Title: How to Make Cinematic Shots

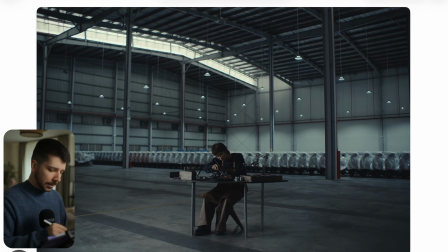249s
Then here in a station like this, they could probably build an 8x8 frame, butterfly with grid on it and shoot a light through it, but I don't think it looks that soft. On a setup like this, probably something like I said before, 600D with a light dome, a big one, 150 I would always use.
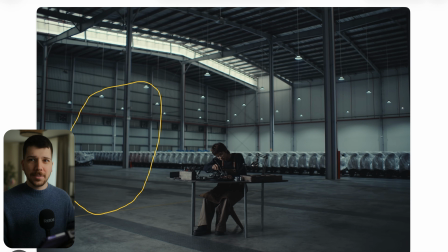266s
Don't use this 91 only when you don't have the space, because I think it looks always like YouTube videos. This 90 centimeter softbox give you this tech YouTuber or general YouTuber vibe, and this is not some look you want. That's the reason you go for the bigger one most of the time.
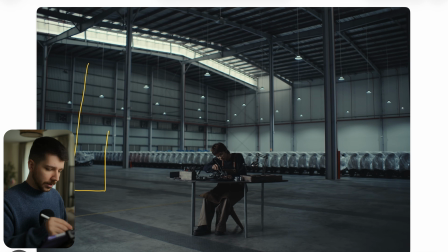284s
Or some of my favorite lights to use is the Godox 600, which is basically the same size, just more square and pretty thin. So when you're in relation, this is your Godox light, with the softbox, and this is your 600D with the light dome on it.
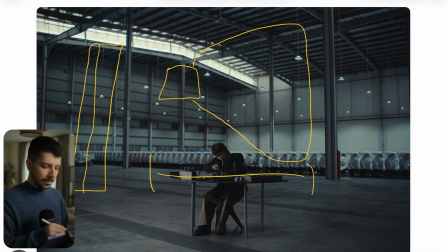301s
You can see how much longer this light is, and you have the same output, the same softness. It's just a light I like more. Setup is a bit more difficulty, it takes a little bit longer, but then you're more flexible on space, location, top light.
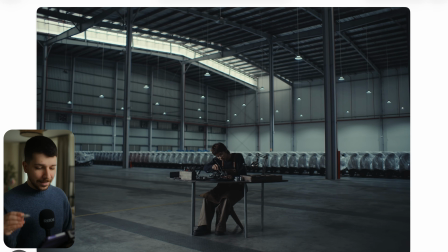317s
So it's just a more universal light. So then this shot is done. Here you can choose. Most of the time a corporate video tends to use this orange teal feeling so that you have a bluer background, warmer skin tones. You can choose when you're not shooting raw. I would tend to dial in the white balance a little bit for that we have generally just a cooler look.
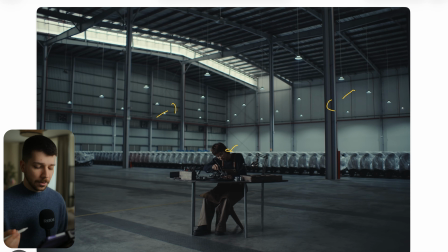337s
Or when you worked several times this look, try when you visit the location the first time, take something like a smaller camera with you, like what you have, FX3, so Panasonic. It's even better. Imagine you're shooting on red and you have a Nikon ZR with you.
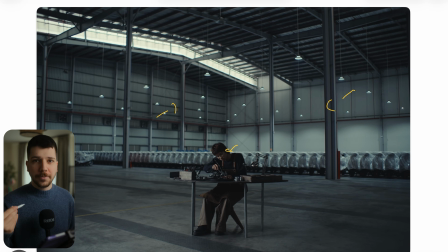354s
Make a test shot, build your LUT in DaVinci Resolve, and then load it in Monitor. I mean, a lot of people ignore the step, but working with a LUT on the preview actually helps a lot. It's a thing I've done very much in my earlier days. Sometimes I just stopped it.
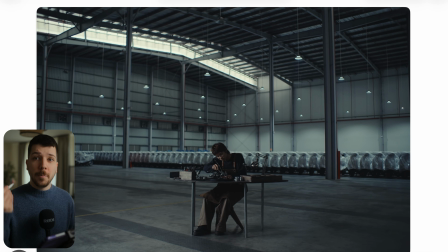370s
Then when I start doing it again, I notice how much more my lighting and everything improved because I had the vision. I know how the image is going to look like, and I'm getting overall better results. Here, this is the close-up of the scenery, and we are really on a long lens.
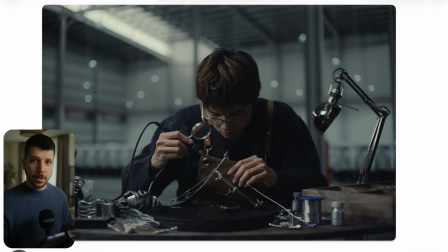384s
People tend to nowadays to ignore longer lenses, so they have their 24 to 70 and that's done. But there's so much magic on 85 and above, like 85, 100, 135. It compressed the image so much because now the background isn't important anymore.
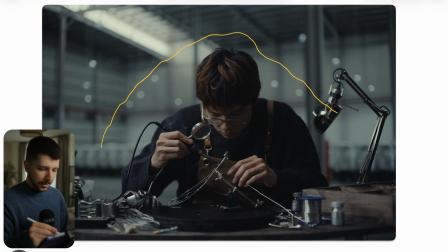403s
We want to isolate and focus more our audience on this guy fixing whatever he does here. And now that I'm looking closer, now when you working with a wider shot, you have to light harder because it's more difficult to create contrast. Now when you're going in for the close-up, you can actually see the light and the roll-off got a lot softer.
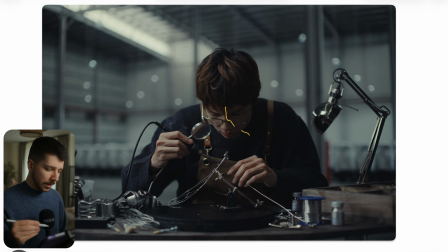422s
So what you can do when you have your Godox or your aperture, just put now in between, you can put a half grid cloth 6x6 just in between so the roll-off gets a little bit better. And as you can see, we're also on angle, we have a little bit of top light going on here. Or you can actually see the source here in the lamp.
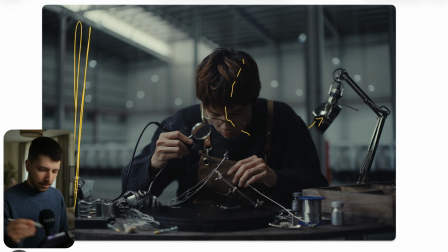440s
It looks like the square source. Like I said before, just big Godox-like or a 6x6 butterfly, and then you get a look like this. Also, you can come closer with your negative fill, and then you're probably done. But my most important thing is try to shoot more 85 and above.
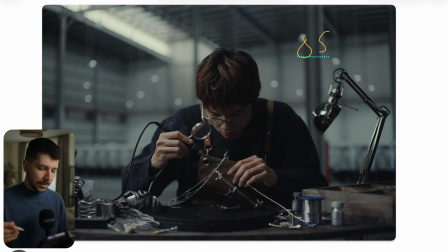457s
You don't have to go crazy like 200 millimeters or something like that. But in this area, 85, 135, you create a look that is not so usual anymore because everyone is going more for this 12 millimeter look.
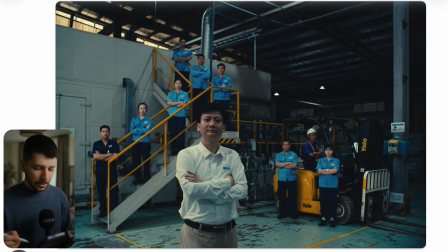471s
This is one of the most difficult things to do in a corporate video is placing the workers in here. And I think they done here very cool way placing. Always try to think in groups when you maybe take a look at home set design or how you decorate a room because people are nothing more in this video is like decoration.
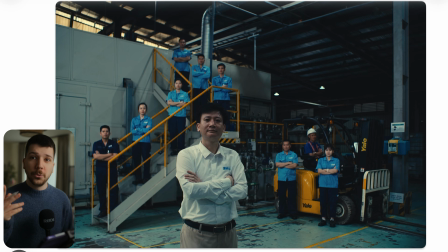489s
So, and you decorate always in groups. You don't put two things together. Most of the time it's three because it looks more natural. Then work with different heights.